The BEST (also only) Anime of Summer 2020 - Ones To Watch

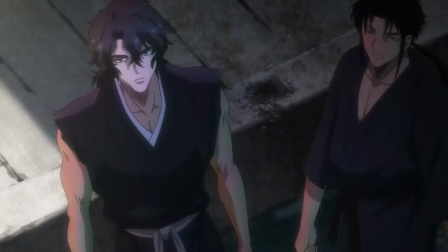I don't know how you take a premise like time-traveling samurai defend the last survivors of
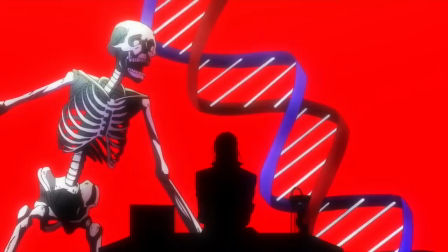post-apocalyptic Tokyo from a zombie virus that turns people into Digimon and make that boring,
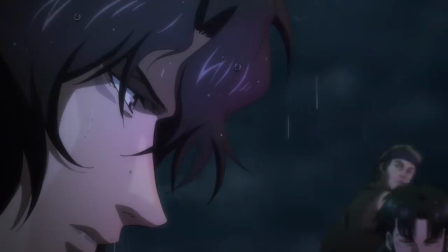but by Haruhi, director Masahiko Komino and studios L and Launchbox pulled it off somehow.
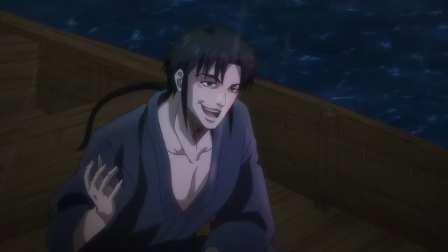Okay, the first few minutes did leave a solid first impression on me, as someone who enjoys dunking on bad anime.
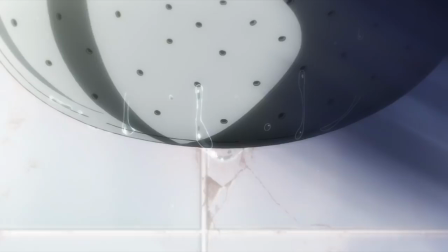Its exposition about the Gibeah outbreak, delivered awkwardly through the tired, generic framing device of archival news audio,
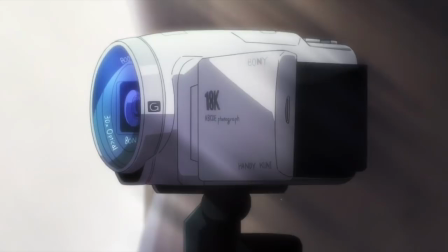double-framed within the equally tired and generic device of a teen survivor recording a video diary
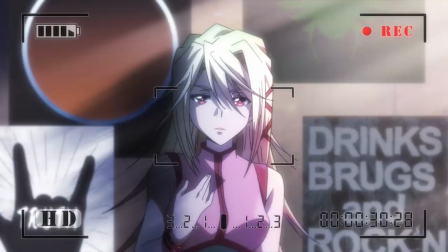on her 18K bony handycam in front of a Japanese censor-friendly drinks,
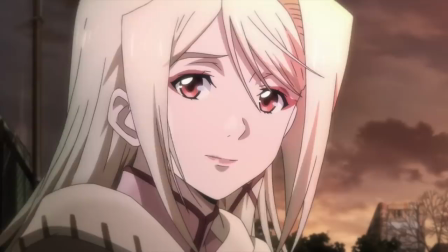brugs, and rock and roll poster, definitely put a smile on my face.
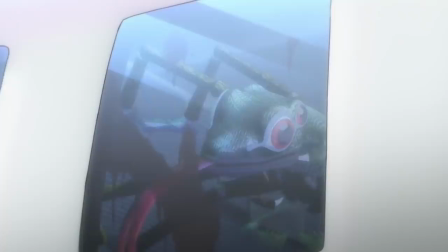One that only grew when I finally saw the monsters it was building up to.
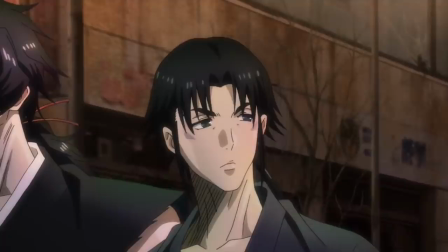That smile quickly faded into a blank stare, though, when that was followed up by minutes that felt like hours of lifeless,
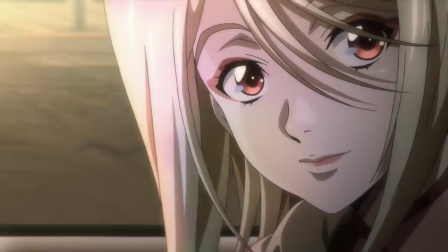generic samurai drama dialogue, a tone that the show kept up from that point forward.
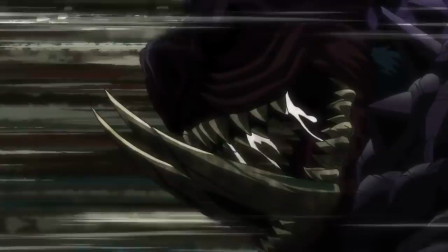All told, this first episode features about 90 seconds of action,
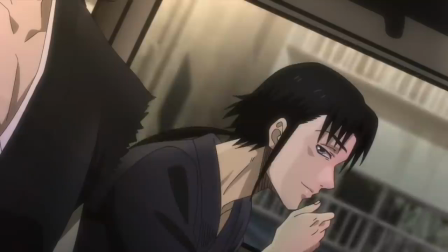containing maybe 50 total frames of animation and only 3 attacks,
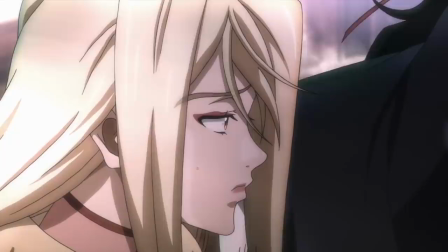padded on either side by interminable, poorly written exposition dumps, delivered by actors who sound like they're either falling asleep or just waking up.
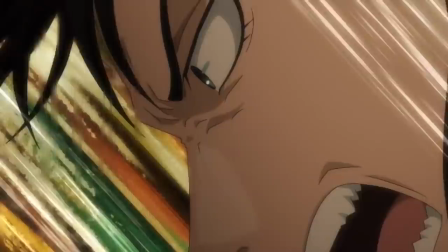And that is not the kind of tone you want to set going into a horror fantasy martial arts action anime.
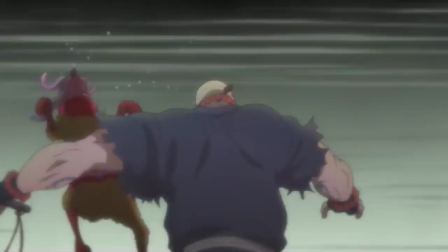Even if it does manage to pick up the pace and adopt a more suitably exciting tone in future episodes,
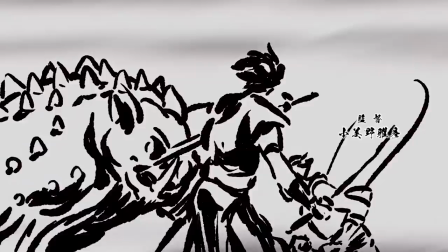the series faces an uphill battle against its own production values if it wants to deliver any kind of memorable action,
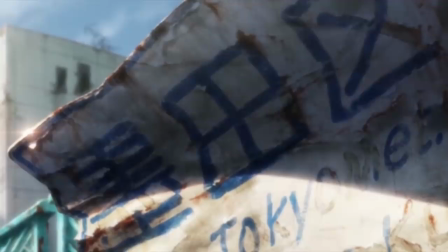funny or otherwise. Gibeate's art direction clumsily attempts to follow the modern Makoto Shinkai-inspired trend of highly detailed
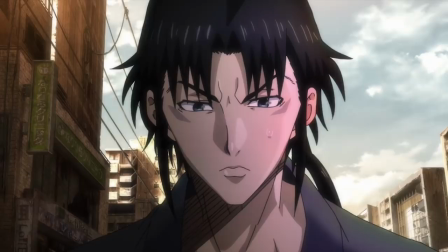photorealistic backgrounds and uses a Handshakers-esque purple-green gradient filter to blend its characters into them.
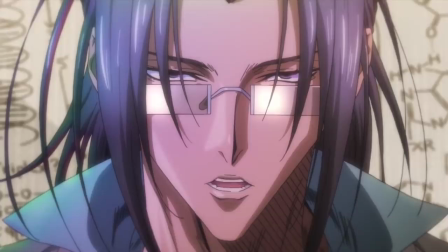It's as ugly here as it was there, but this show doesn't even cut those corners in service of dynamic camera work and action, as its character designs, courtesy of legendary Final Fantasy illustrator Yoshitaka Amano,
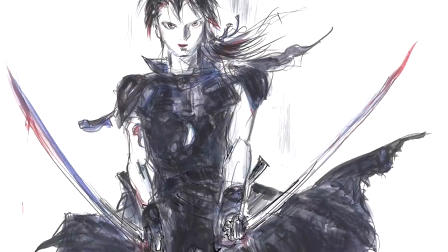are far too intricately detailed to animate with any degree of consistent fluidity.
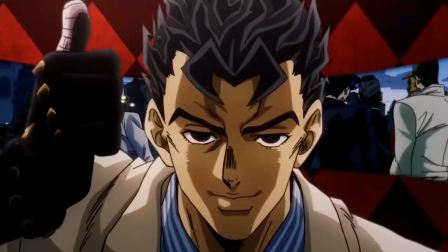The end result looks like something out of a particularly cheap episode of JoJo's Bizarre Adventure,
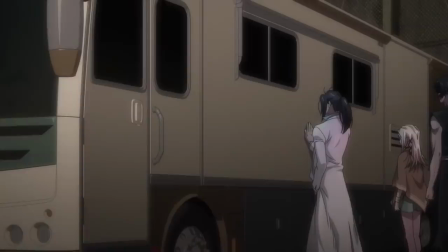with lots of motion-obscuring close-ups and long shots of still images,
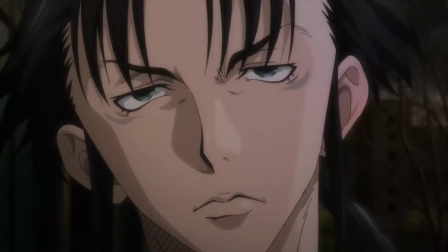but none of the visual flair and S-tier character posing that makes that show's motion manga-esque style work.
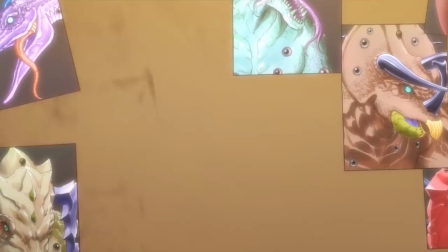It's a, if you'll forgive the phrasing, bizarre blend of stylistic elements that speaks to me of a production
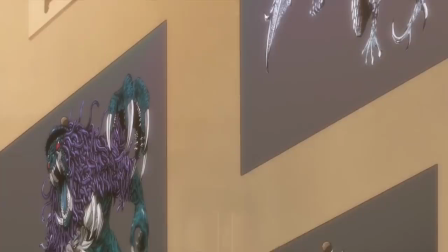committee selecting artistic talent for its name cachet rather than in service of any cohesive creative vision.
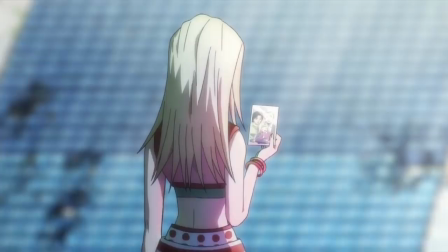Gibeate is by far the biggest disappointment to come out of the Crunchyroll Originals lineup to date,
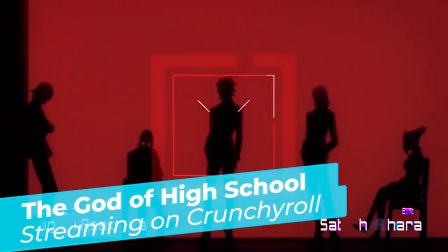but thankfully it's not the only one to air this season, and The God of High School more than makes up for it.
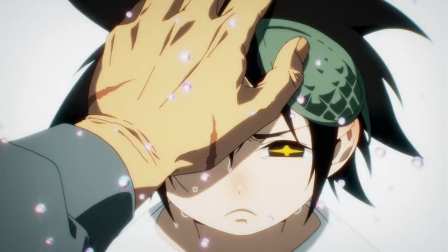Following closely on Tower of God's heels, this is the second Crunchyroll original to take a popular manhwa from Korea's
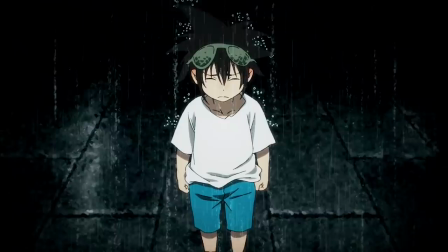webtoon platform and place it in the hands of a capable Japanese animation studio.
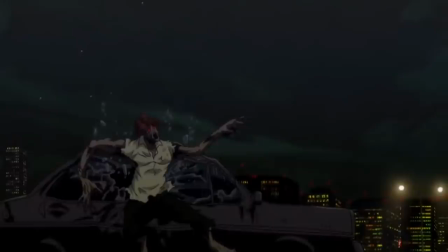This time it's Studio MAPPA under the direction of Song-Hoo Park,
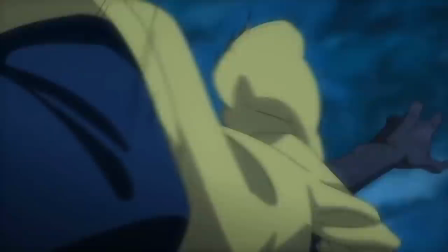who previously helmed Garo Vanishing Line and is slated to direct the next big Shonen Jump thingamajig, Jujutsu Kaisen.
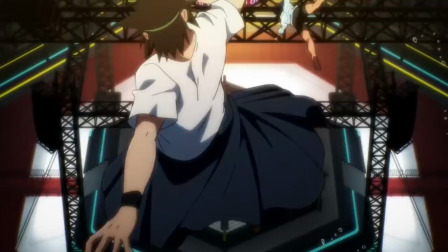And if this show is any indication, that hotly anticipated supernatural action series is in very good hands.
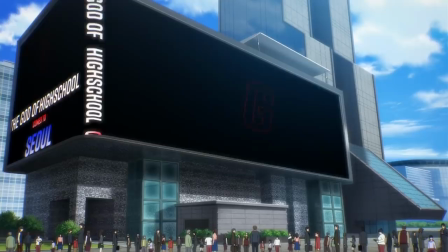The God of High School's premise is as simple as it gets.
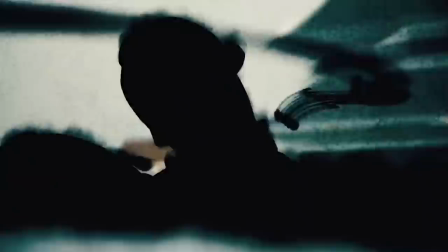There's a big martial arts tournament going down in Seoul, South Korea, where the country's top young fighters are competing to see who's the nation's absolute best.
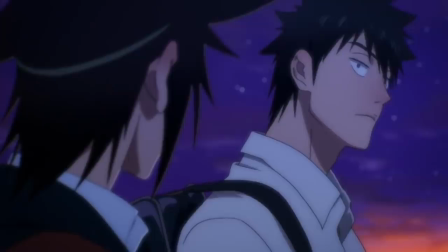Sinister supernatural shit's very obviously afoot behind the scenes, but our heroes Mori Jin, Dawei Han,
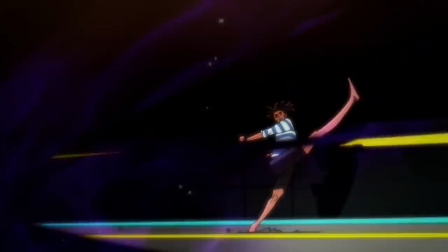and Mira Yu already have their hands more than full facing the crazy
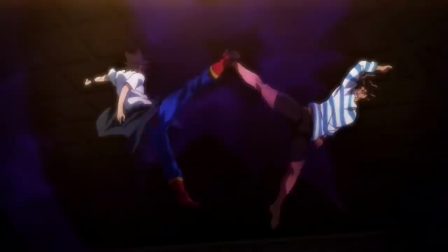and crazy powerful foes the tournament's organizers have lined up against them.
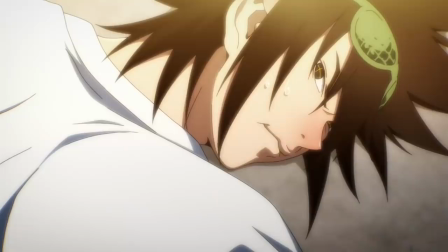Not to mention each other, this is one big tournament arc after all.